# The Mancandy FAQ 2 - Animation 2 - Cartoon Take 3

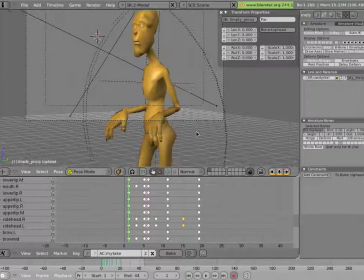(12:27)
They're very prone to that kind of overlapping action. They should never move as one bulk either. So once you're satisfied with the body, you might want to turn on your
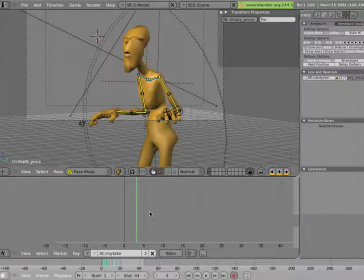(12:42)
arm controllers. You can home key to see their keys. So here's a very regular, so we're going from this pose to this pose, and you can see that the hands are down here, roughly here,
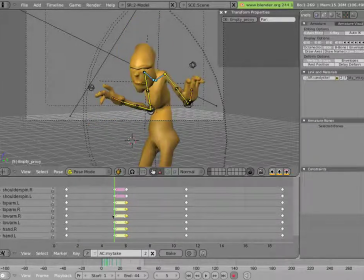(13:03)
and here they're up here. So in the middle you might want to trail,
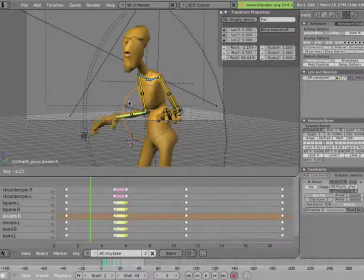(13:11)
these are rotational keys, you might want to trail the hands, so the upper arms are kind of going earlier than the hands.
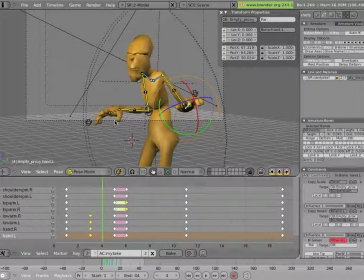(13:27)
Always. And then here, you might still want to have the hands trailing a bit. Since this one went out, you could even swing the hand like that.
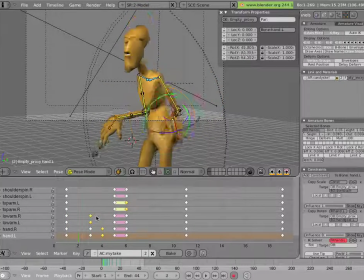And then you might not want to have the hands hit the top so quickly here.
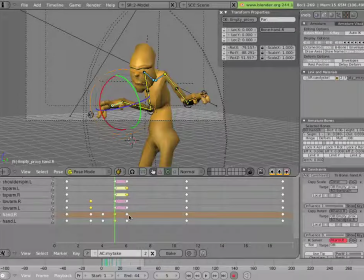(13:53)
You might want to keep them down. And you might want to delay them reaching the top by a couple of frames. And you might want to do something similar to the forearms here. Just delay this
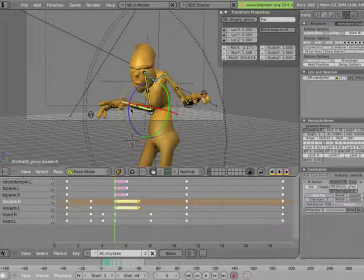(14:11)
by a frame and make it a little bit, just a tiny bit lower here, because they don't flop as much.
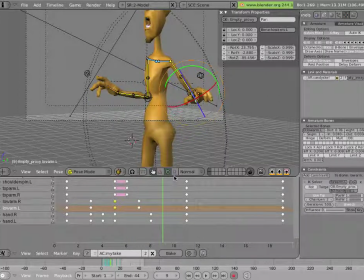And this isn't such a broad motion, but I'll delay the hands just a little bit here.
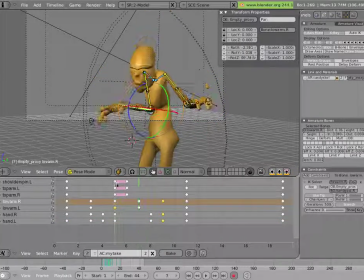I'll pull the shoulder downs a little bit earlier as well.
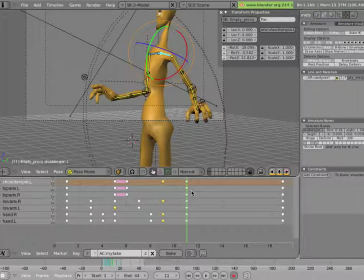(15:04)
Have the shoulders even appear to, well, not quite bounce back, but just to give us a little. And also the shoulders, maybe have them go up a little bit, a pinch earlier as we're going down.
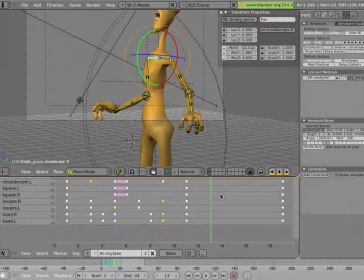Not going to worry about that hand animation too much here because it goes out of frame, but I'll just delay once again a little bit
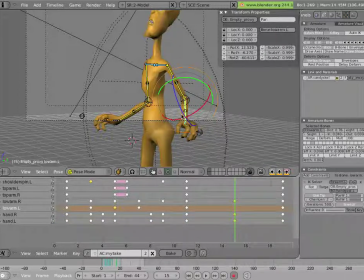(15:44)
on the hands and arms, just like that, just to get the air feeling.
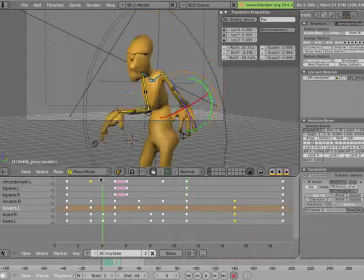And of course you can inject more life into it by playing with the fingers as well as the arms,